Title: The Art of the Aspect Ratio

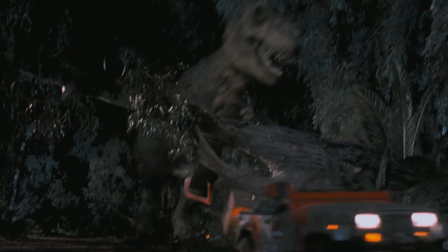0s
A lot of decisions go into making a movie. A lot, a lot. Just an insane, impossible number of decisions.
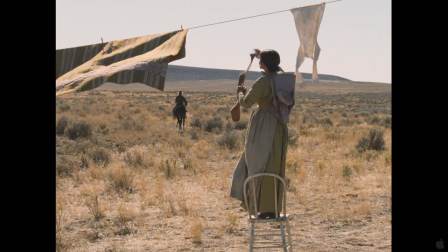8s
What will the actor wear? Where will the scene be shot? Is the lighting dark?
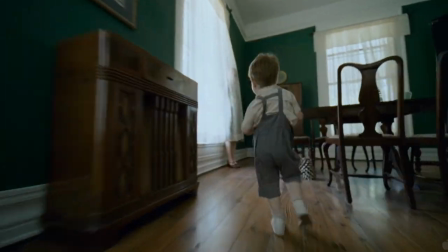14s
Is the lighting, um, light? When do you cut from the scene?
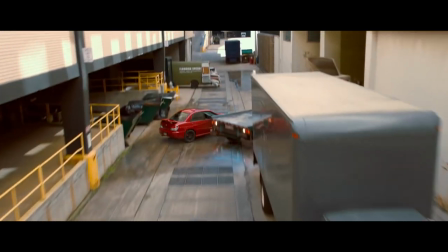20s
When do you hold? Is the camera subjective? Objective? Is the filmmaking formalist, realistic?
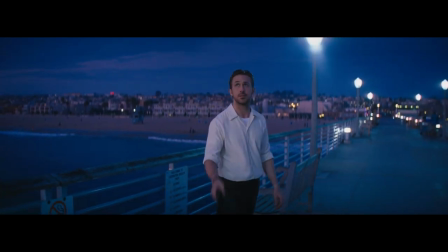29s
Making movies is pretty much one million decisions with no real clear answers.
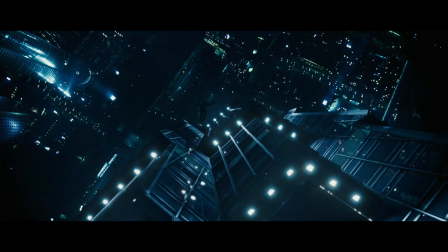34s
So today we're diving into one of these decisions that can kind of be overlooked, aspect ratios.
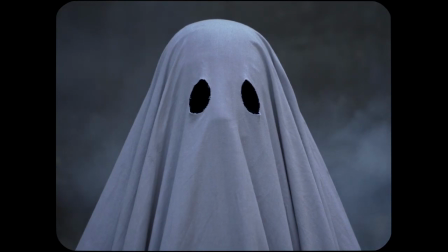43s
I mean, this doesn't feel like a big decision.
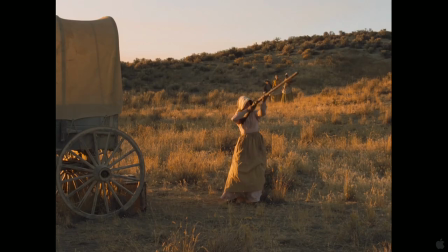46s
Is it really that important if the film looks like this, or like this?
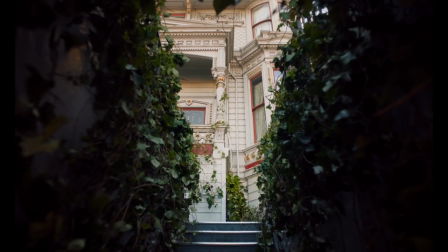52s
You might not always notice it, but it's always informing the way you take in visual information.
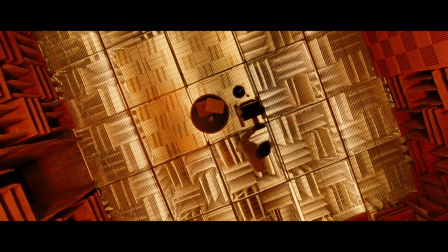59s
Are you watching a character traveling across a desolate vista and you really want to feel their solitude?
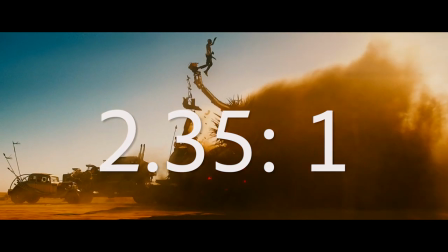67s
What better way than the 2.35 by 1 ratio?
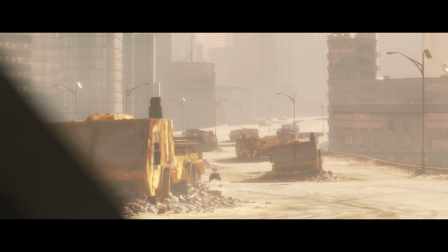71s
If the motion is primarily left and right, this might, emphasis on might, be the best ratio.
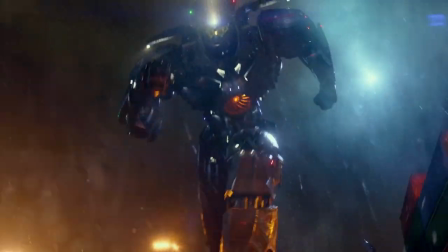79s
Is the character seeing something larger than life, something that towers over them?
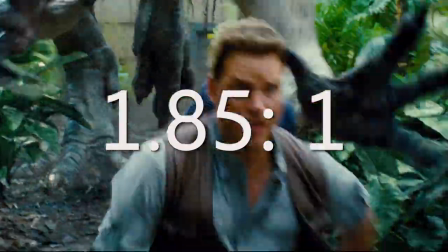85s
Well, then you might choose the 1.85 by 1 aspect ratio. Increasingly, we are seeing filmmakers play with the form.
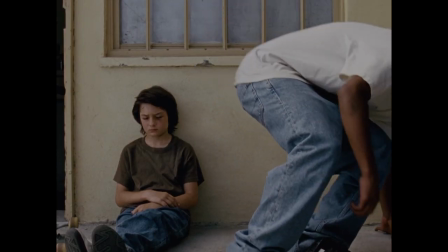94s
In the last couple of years, movies are having a lot of fun with a boxier aspect ratio.
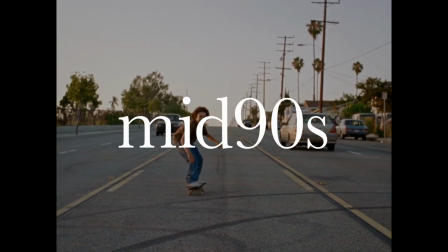100s
Take 2018's mid-90s, where the filmmakers shot in the retro 1.33 by 1,
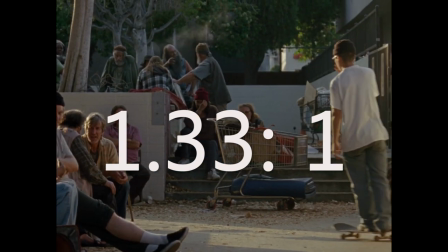106s
which recalls that era's skateboard videos, as well as early independent film.
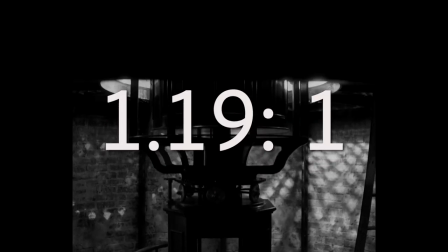111s
Or Take the Lighthouse, which used the much rarer 1.19 by 1 aspect ratio that harkens back to the silent movie era.
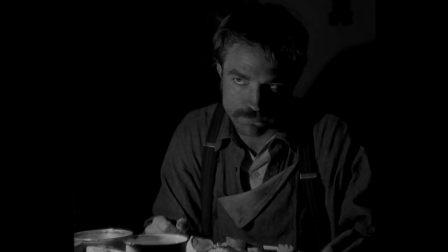120s
This aspect ratio also has the added bonus of adding to the sense of isolation and claustrophobia the characters are experiencing.
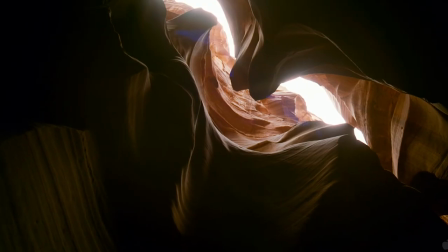130s
And that's what a well-chosen aspect ratio does. it enhances the story.
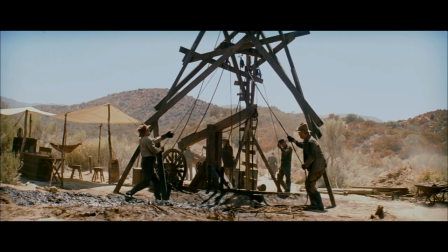136s
Sometimes it's not just what's in the frame. Sometimes it's about where does the frame stop.
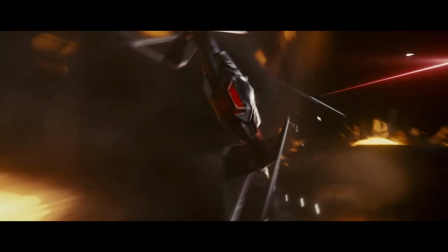143s
The aspect ratio is the window into the world. So, as filmmakers, we have a decision to make.
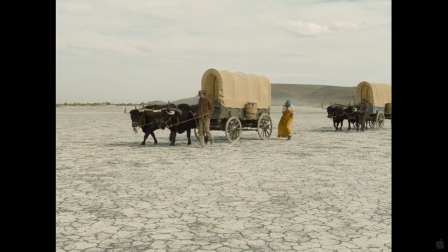151s
What window is best for looking at this world?